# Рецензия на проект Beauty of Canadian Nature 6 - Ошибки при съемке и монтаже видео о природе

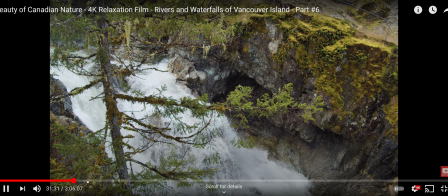(11:35)
красивый здесь нормально вот кстати композиция никакая
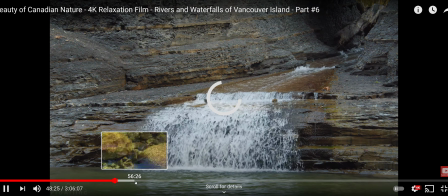(11:45)
нормальная компания звук он
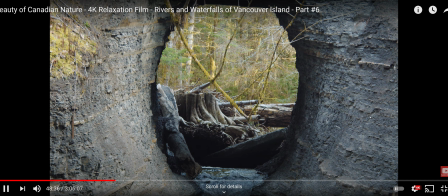(11:52)
может быть нормально вот это звук но я его не слышу я слышу ручеек еле-еле но я хочу поглубже услышать этот ручью я хочу почувствовать что я там на природе я услышать
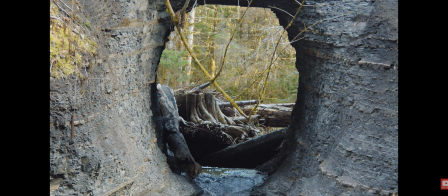(12:05)
то есть не про неправильно звук балансы
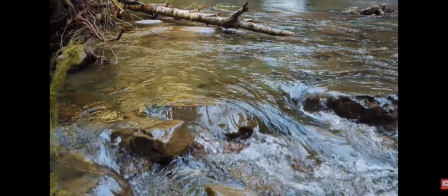(12:12)
звука музыки и природы то есть природа очень тихо что мы
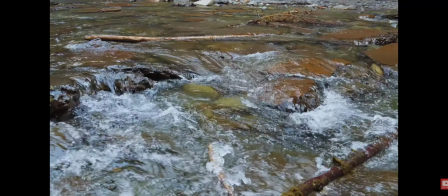(12:18)
не слышу чуть чуть громче чуть чуть громче но но тоже в меру громко чтобы не заглушить музыку
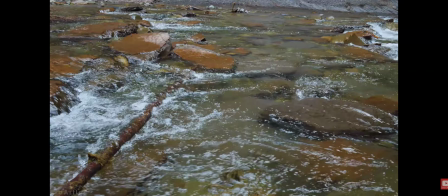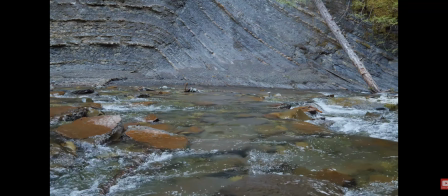(12:33)
по чуть-чуть громче вот и бы было бы намного оживленная картинка ну
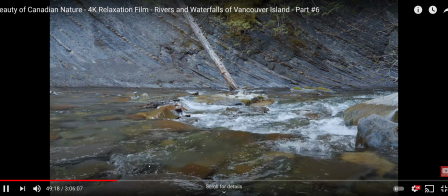(12:39)
вот такая композиция тоже не очень интересно если
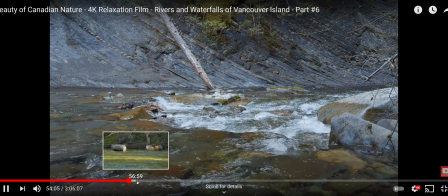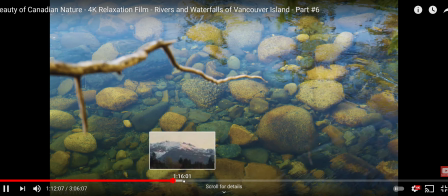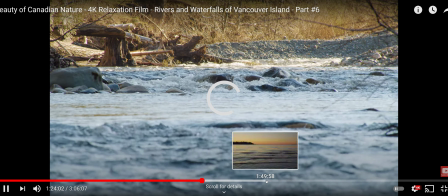(12:57)
озвучено но есть не очень озвучено
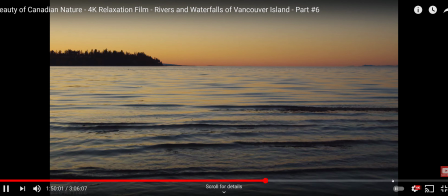(13:02)
здесь хорошо озвучено здесь
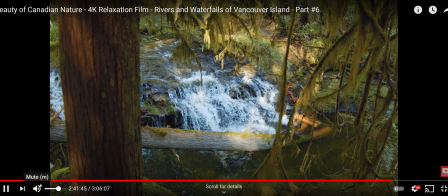(13:10)
бы погромче я не слышу я слышу музыку я еле слышу звук природа здесь что за композиция страны
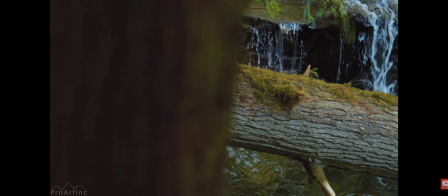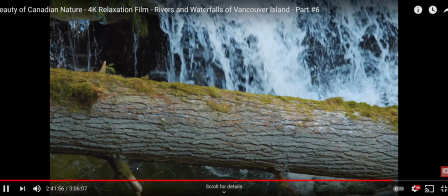(13:23)
значит она мне не очень нравится потому
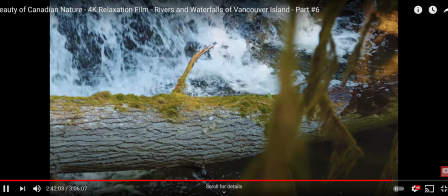(13:29)
что много не фокусе вот это не фокусе кадров они просто
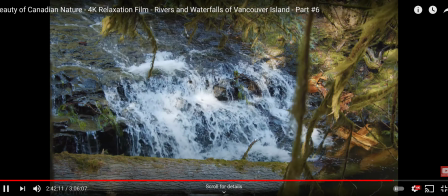(13:37)
закрывает эту же композицию как-то некрасиво это уже более-менее нормально что видно водопад но мы его не слышим водопад то есть иногда местами мы не слышим просто звук природы он
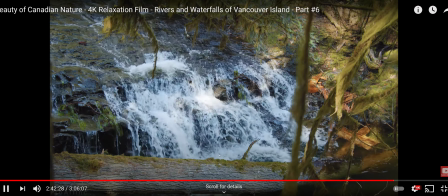(13:53)
есть там еле-еле звук этого ручейка мы не слышим птичек где обогатить и птичками лес обогатить и птичками лес нету такого богатого
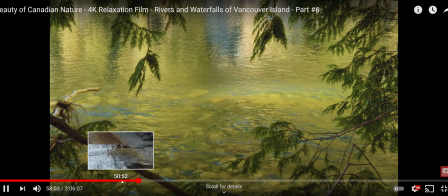(14:09)
звука красиво эта композиция но